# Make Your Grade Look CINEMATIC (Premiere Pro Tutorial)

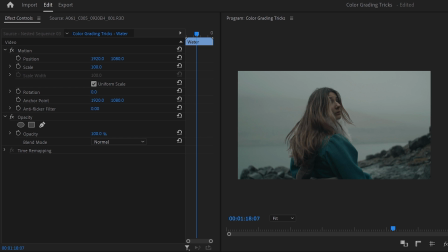249s
And then their second plugin called Film Convert Nitrate, just like before, this one also worked on sensor level.
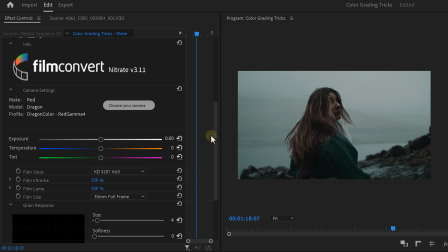254s
You can select the camera that you are using. You can then choose a film emulation from this menu and adjust the chroma and luma if needed. Here you can choose the film size. And with this curve, you can completely customize the grain in your video.
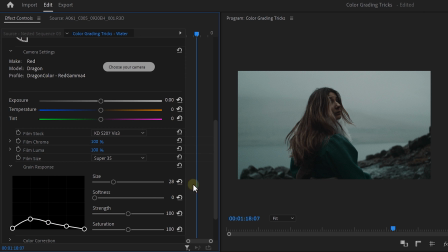267s
It creates a beautiful organic film grain. Then with the color correction tools, you can again further correct or grade and get the exact look that you want. You can even design your own film stock from scratch and save that as a LUT. And because Nitrate uses a full log image processing pipeline, you can retain the full dynamic range of your footage throughout the grading process. I absolutely love their tools. Now you can give it a spin for yourself for free, and if you do decide to purchase it, then don't forget to use the coupon CINECAM at checkout to get an exclusive 10% discount on both Cinematch and Film Convert. Links can be found in the description below. All right, back to the color grading tips.
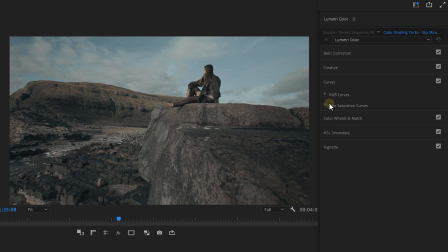303s
Let's head over to the curves tab and expand them. Now let's take a look at the hue versus saturation curve. What in the world is even that? Well, with this curve, you can make a color selection in your video. You can do it manually, or you can take the color picker and click on the sky of your video.
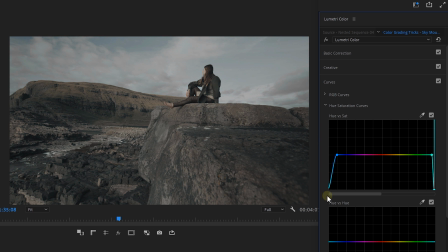318s
Now by dragging the middle point up or down, you can increase or decrease the saturation of that selected color. We can now control the amount of saturation in the sky in your video. Now let's scroll down a little bit more and have a look at the hue versus Luma curve.
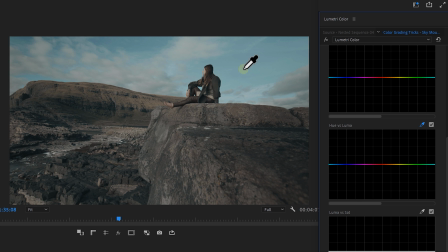332s
So this time we select a hue or color and change its Luma. We're gonna make the sky look deeper and basically more vibrant. To do that, select the blue sky again and then decrease the Luma or brightness. And as you can see, this will create more depth in your sky.
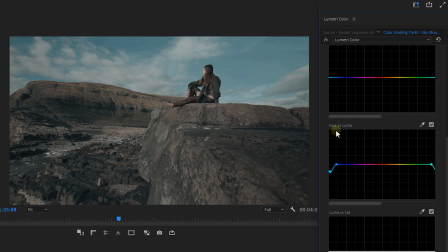347s
Now the skin tones are a little bit flat and there isn't much life to it. Well, with this curve, we can make the skin tones look more deeper and warmer as well. So select the skin tones with the color picker and then just decrease the Luma. And don't overdo this, guys, keep it subtle, but this looks amazing. By the way, if you know some awesome curve tricks yourself, let us know in the comments down below. The next curve is called Luma versus Saturation.
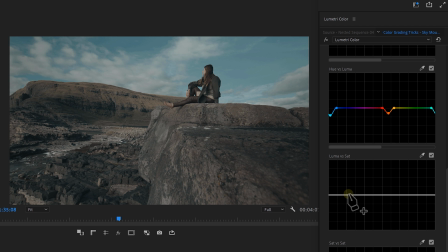368s
But Jordy, so many curves. It's okay, this one is easy. With this curve, you can control the saturation at a certain Luma level in your video. For example, if you drag down the entire curve, it will remove all the colors in the video. But we don't want that. As you can see, there's a little green tint inside the black spots. The blacks of the videos are located on the left.
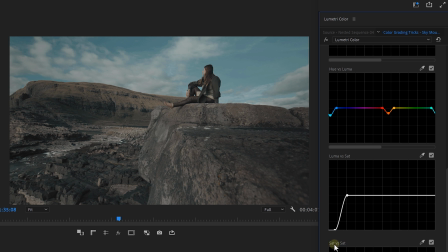387s
So if we turn them down, the green tint will disappear and the other colors will remain. And with all of these tricks in mind, definitely check out my Faroe Islands video and how the final color grading looks like by clicking the card here on my left. Thank you so much for watching. Thank you, Film Convert, for your support. And as always, stay creative.